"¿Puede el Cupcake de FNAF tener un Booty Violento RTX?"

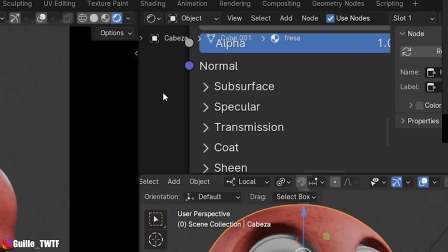249s
No tantas Después de un rato puliendo me voy acercando Y le he metido un poco de subsurface Para que quede el efecto ese de que lo atraviesa un poco la luz Que en la referencia no está,
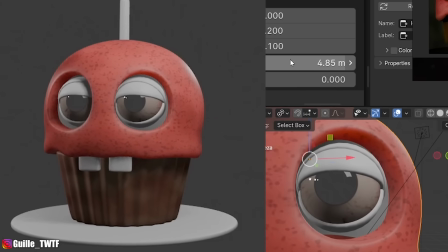257s
pero a mí me gusta Queda así como más jugoso Para los ojos le voy a meter esta textura metálica que me he
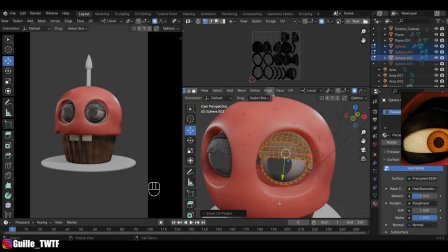262s
encontrado Y la voy a ajustar un poco para que se ajuste más Ahora mismo parece roca volcánica De aquí de Tenerife,
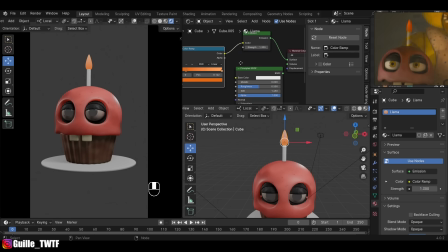267s
pero lo vamos a retocar Vale, mucho mejor Y la vela yo quiero que ilumine, así que vamos a darle calor Ahí, ahí, un poquito más Ajustamos un poco la iluminación por aquí
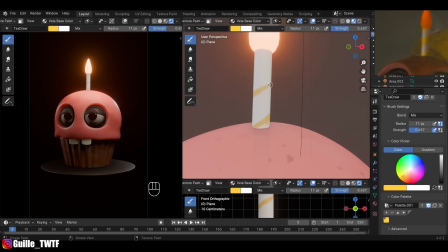278s
a aplicar shader la voy a pintar a mano.
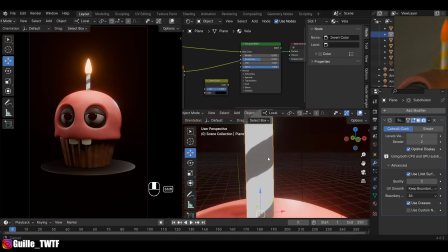285s
Voy a perfeccionar un poco el material, quiero que el amarillo tenga un efecto más metálico, así que vamos a separarlo con una máscara en blanco y negro y así que quede dorado, guapísimo.
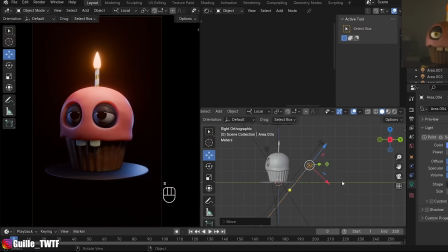294s
Todavía puede quedar más guay, la iluminación es muy importante, así que voy a añadir algunos tonos fríos que funcionan muy bien con los cálidos de la vela.
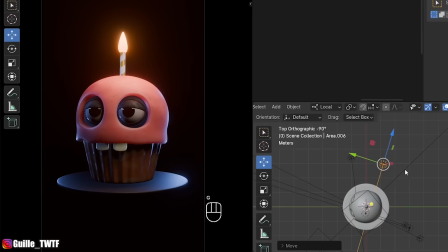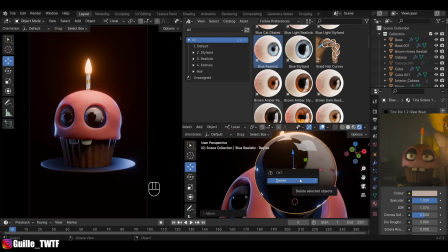304s
Y como los ojos no funcionan, voy a hacerlos yo.
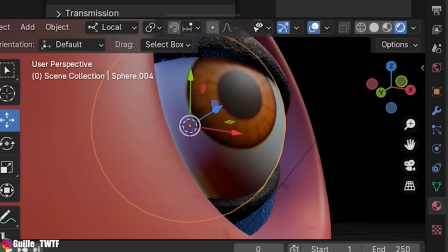307s
Me copio la pupila, la arreglo un poco con Photoshop y texturizo la esfera, que brillen un poco más algunos ajustes finales y se acerca el momento del puri violento
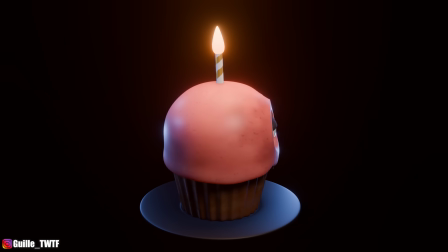318s
que no que no está aquí como no se lo quería poner en la cabeza y tampoco lo podía hacer en la base con todas esas rayas he pensado que lo mejor era hacerlo dentro